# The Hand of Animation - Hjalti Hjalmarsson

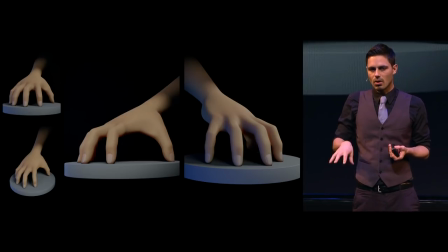8:00 And it doesn't give the sensation at all of weight or any kind of pressure being put on it. So just by pushing those last joints, because that's really where you get the kind of idea of tenseness or weight,
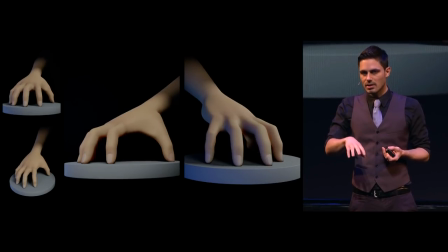8:15 or any kind of pressure being put on it. So kind of flip it in between. By the way, just as a little side note, just like with any kind of posing, you're doing it towards the camera. So in this case, it's all the same pose, but just a couple of different cameras. I just want to show you like different angles and out of these different angles,
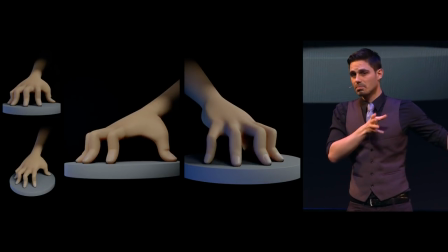8:32 like the two on the right are pretty nice, like they complement this pose quite nicely.
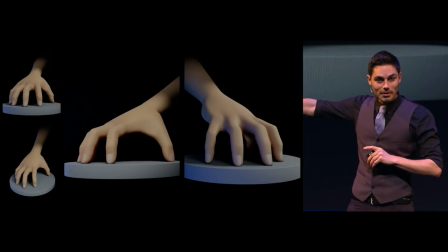8:38 The one on the bottom, am I doing it? Yeah, okay, the one on the bottom here, it's not as nice, but it's okay. This one is hideous, the one on the top left. It's really hideous.
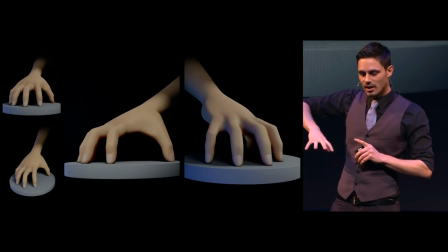8:50 Like if I were animating and I were animating towards that shot, I would just be rotating the hand or moving a little bit to the side.
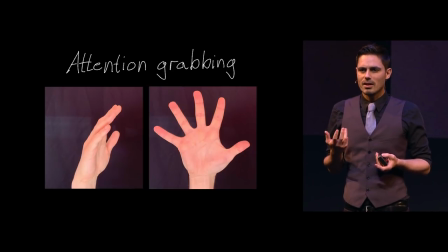8:58 Hands also they grab, they can potentially grab a lot of attention. We use it a lot for gestures and whatnot.
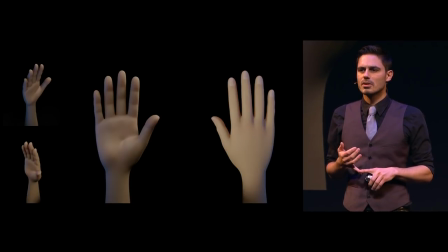9:05 So this is something that is also a rule of thumb when it comes to photography or whatever is that the subject you may want to be considering if the subject is giving the camera
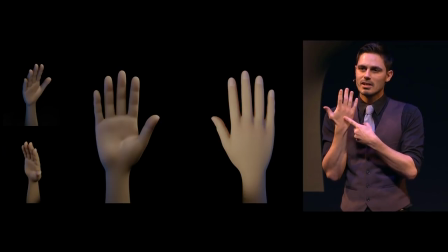9:21 palm of the hand or the back of the hand It's grabbing a lot of attention away from the face,
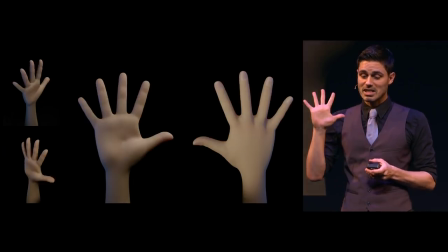9:26 especially if it's splayed.
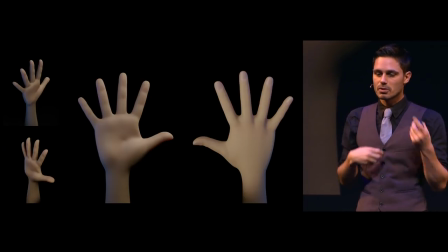9:28 That's a lot of attention being grabbed from the face or from wherever you're supposed to be looking because you're the one controlling the focus of the viewer.
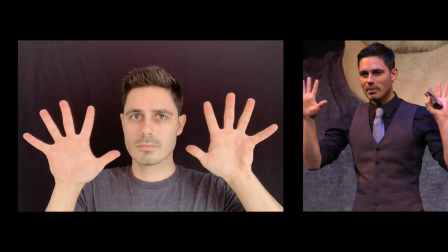9:36 So just as an example, look how much it's grabbing the attention of the eye and it's just competing with the face. In some cases you might want to do it and of course because I'm talking about animation in general, these poses can be momentary.
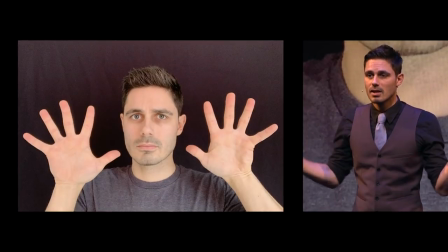9:52 So you might have a thing where somebody says something and to put an emphasis on it, their hand goes outwards and kind of goes back in. So it's a momentary flash and it may work, but maybe you're talking and you keep talking like this and it really like the viewer has no idea where to look.
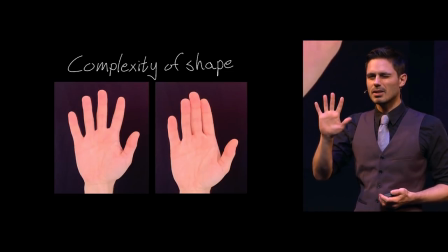10:09 The shape also of the hand because when you're doing any kind of animation or cartoons,
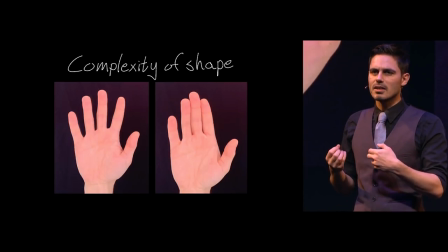10:14 because of this rule of thumb of you're abstracting a little bit and simplifying the shape and detail and complexity of what a hand is or what a character is, there is that idea of you still have the five fingers.
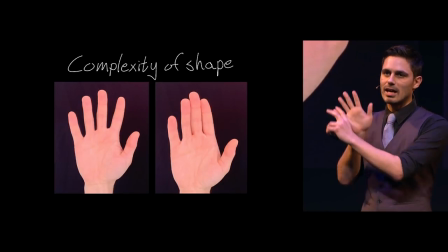10:28 And back in the day they used to have like create hands that are like Mickey Mouse hands with like four fingers or whatnot.
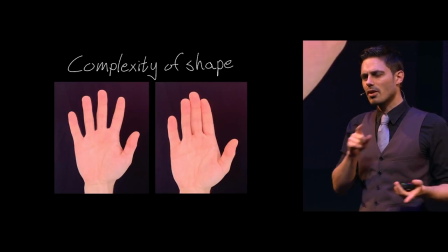10:34 They did it for budgetary reasons, but there's another reason why you would do it still today,
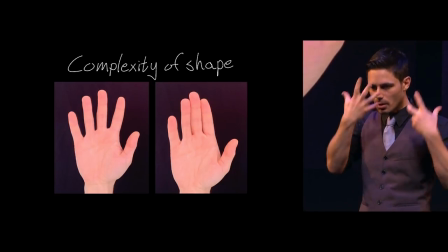10:39 which is stylistic one. because the more you're abstracting the body and all these things, if you're just left with a hand that looks like a normal hand,
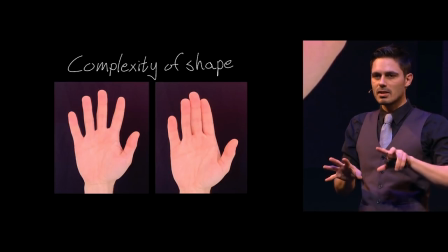10:46 the overall thing looks weird because then it's level of simplicity, a very complex hand.
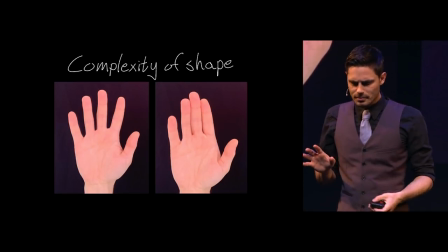10:52 It's really weird. So how do you kind of fight that?
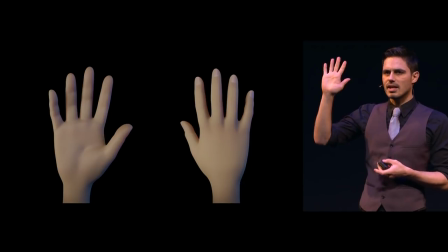10:56 How do you take this thing that has like, it looks like a fork if you just look at the silhouette of this thing.
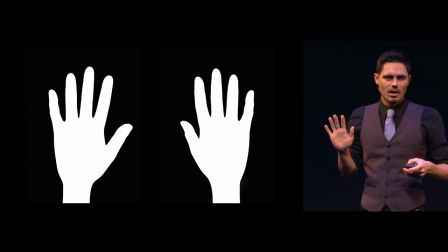11:03 It looks like a weird fork. How do you simplify it? And the way it's kind of classically been done And the way I kind of became aware of it is with Disney films. So I kept calling it kind of the Disney pose, where you kept like kind of grouping the fingers together and kind of gluing them together.
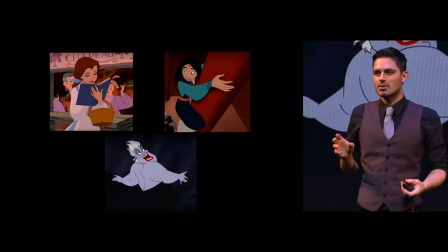11:22 And you'll see this in a lot of Disney films. Of course, this like predates Disney by a lot.
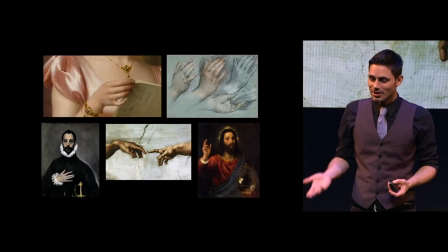11:28 So if you talk to a real artist, they might call it the Renaissance fingers or some kind of...
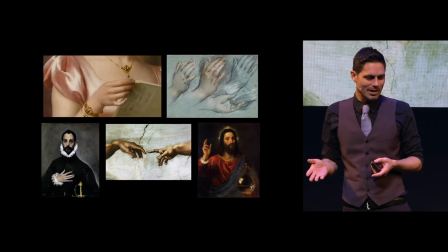11:36 I've never found an official title for this, by the way. But it's a very handy thing to learn.
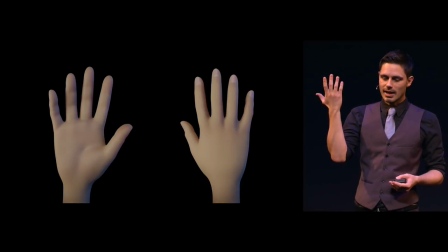11:41 So let's say we have some kind of a default hand and we, by the way, I'm going to go over all the ways you can be gluing these fingers together and I'm doing it in the order that I love the most and then the least.
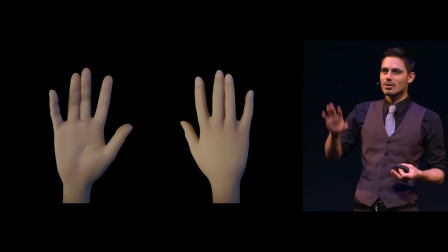11:55 So just so you know. Okay, so the one I love the most is this guy. So the middle finger and the ring finger, they have this slight love affair. Every now and then they'll bump up against one another and they really like have this tendency of kind of gluing together.
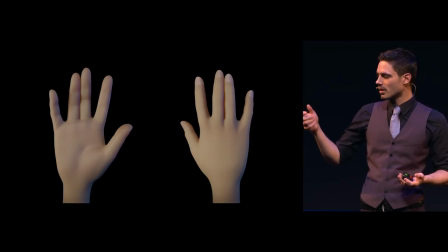12:09 And no matter the pose, even if it's like a straight on thing or a little bit curly or whatnot, it feels very nice. Then you can kind of pull in the index finger. What really is happening also there is just the fact that the pinky is a bit of a rogue.
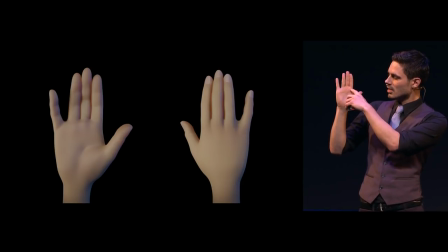12:22 He's not on the, like the knuckles, he's not really on the same level as the other knuckles.
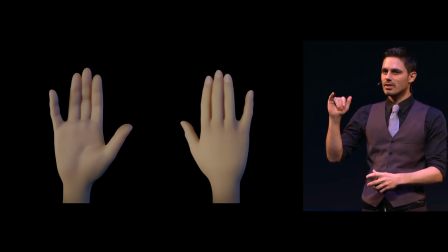12:27 So he has this tendency in every given pose to kind of be left out.
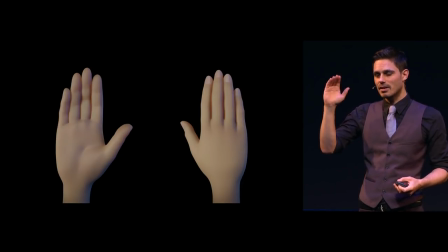12:33 But you can kind of rein him in and then you get kind of this mitten thing, which can look really weird if you just keep doing it, but if you have it a little bit on the sides, it looks nice and it kind of feels like it's not going to compete with any other complex shapes that you have going on.
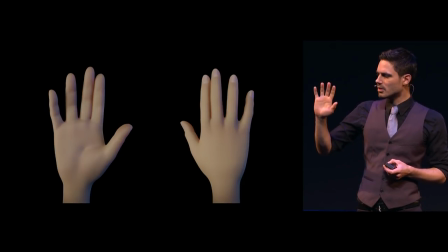12:53 This guy here where you're kind of gluing the index and middle finger,
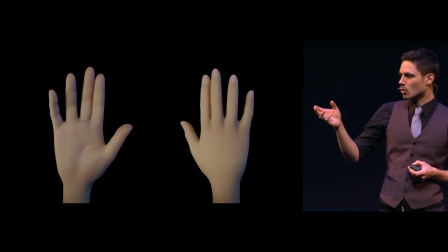12:56 it might work a little bit better if it's a little bit curved and then you're kind of pointing at or gesturing at something.
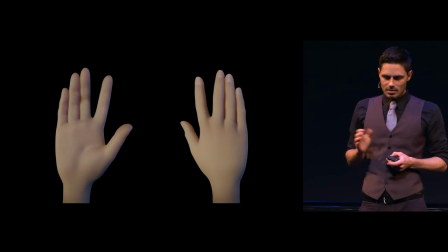13:03 When it's flat on, you You can kind of take it or leave it. This guy here especially works more as a curved thing. But I've seen it being used quite well, just in a regular pose. It's okay, it's not my favorite.
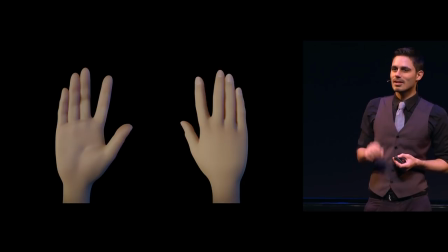13:19 The least favorite out of all of them, I'm really sorry to say because I'm a Star Trek nerd, is the Spock. because it just looks, just visually, the shape.
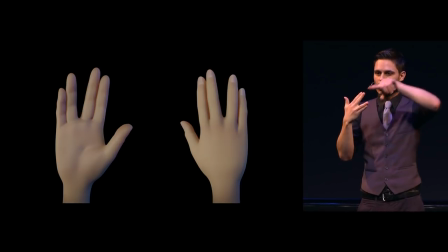13:33 It looks like the mass of the hand has been cloven into two parts or just, you know, if you have it in your animation, just briefly, it just gives the gist of like two hunky fingers together, like, you know, two really massive fingers. So it's not very nice. So now that I've told you about this kind of gluing of the fingers technique,
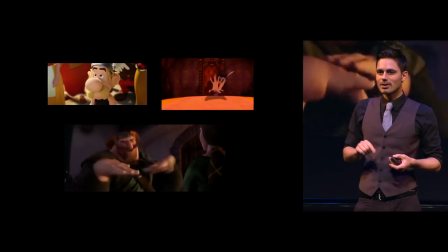13:54 You'll never be able to see your favorite film again without seeing it constantly.
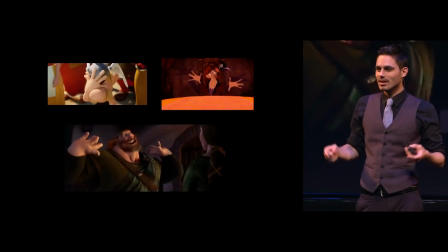14:01 I didn't, you know, I guess until now I didn't realize this was a kind of a secret or whatever technique, but it's, yeah, use it please.
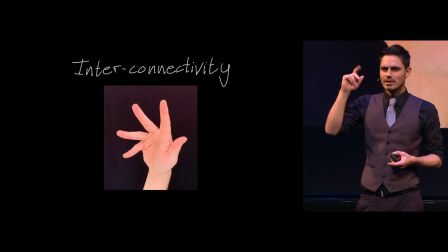14:10 I want to talk a little bit about the interconnectivity also of the fingers, because it's very hard to move one finger and not influence some of the other ones. And if you have really simplified, you know, Mickey Mouse thing, you might do it and it might work fine because it's, like, flat shaded and, you know, super simplified.
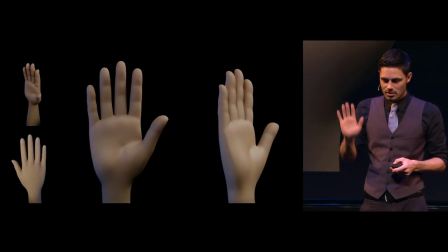14:28 But just as an experiment, can you all just try for me, just, can you just do this pose, just really simple. Just do this pose and the next pose I'm going to do, I'm going to ask you to just replicate that also.
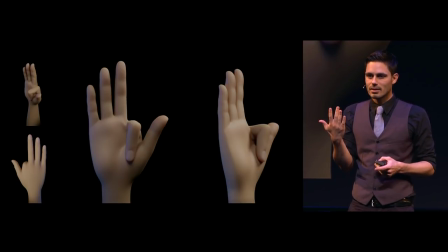14:41 Ready? Okay. Replicate that. And you're not allowed to use your thumb to help. So, I'm guessing it doesn't look like that at all. It looks more like this.
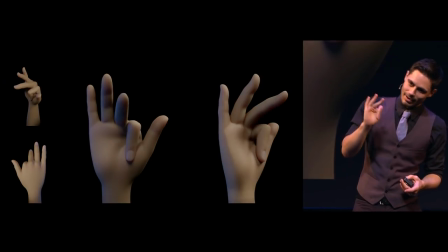14:52 It's like the other ones are kind of coming along with it.
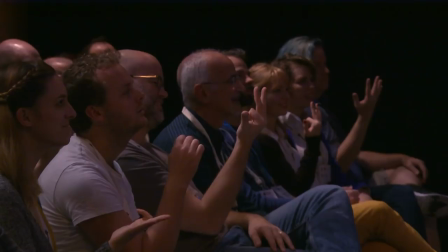14:57 It's really weird when I see something that's supposed to be a representation of a more of a real hand,
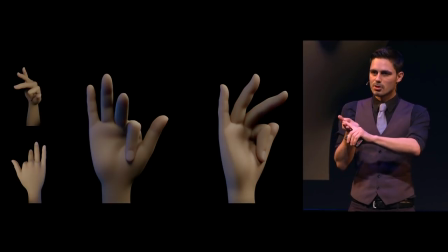15:02 like kind of on the scale, and it just looks broken and looks weird. Let's try another one.
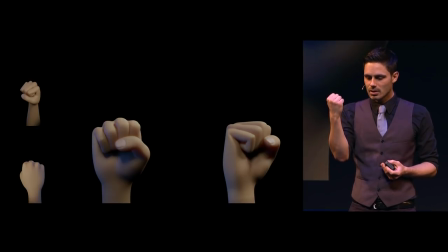15:08 So, let's say we have kind of a fist, okay? So, we're going to replicate this.
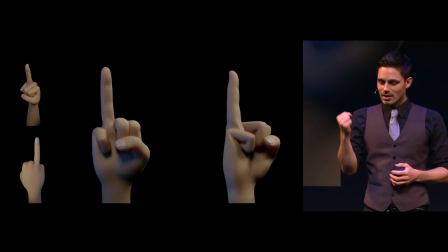15:16 Okay, so the thing is, I'm going to allow you to use your thumb,
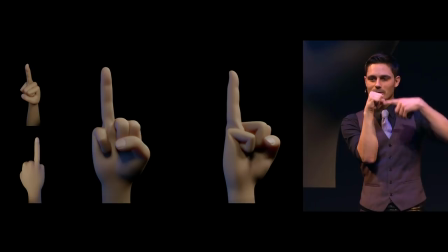15:21 but the thing is, you're not allowed to move these guys up. If you're not allowed to move those guys up, then it's going to look like that.
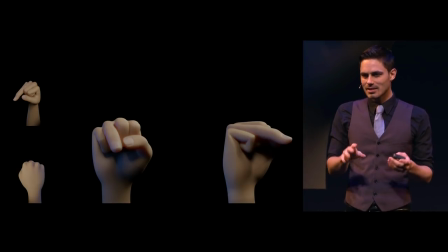15:31 It's very hard. The kind of nice, you know, the nice exceptions to this is, you know, the index finger, just because he's on the end, he has a little bit of flexibility but in particular the pinky.
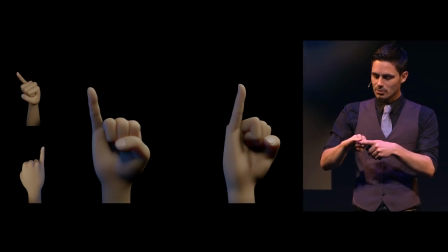15:43 So with a little bit of help from the thumb and if you're allowed to maybe slip up a little bit, you can do a lot of stuff with your pinky. That's very cool. So this is a very technical term. So I'm gonna go from a fist to a splay.
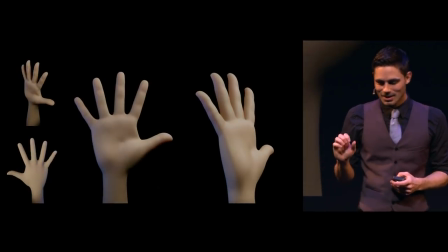15:59 I could have used some Latin terminology but I'm not. So I'm really just kind of right now I'm animating this going from one post to another.
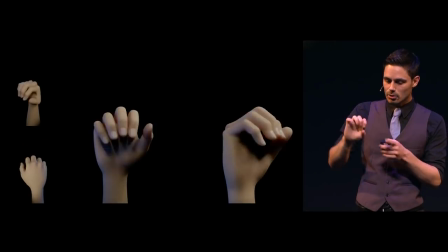16:08 I mean just kind of fixing it just a little bit here and there just so it doesn't intersect and it feels kind of nice, but I'm really just going from this to this and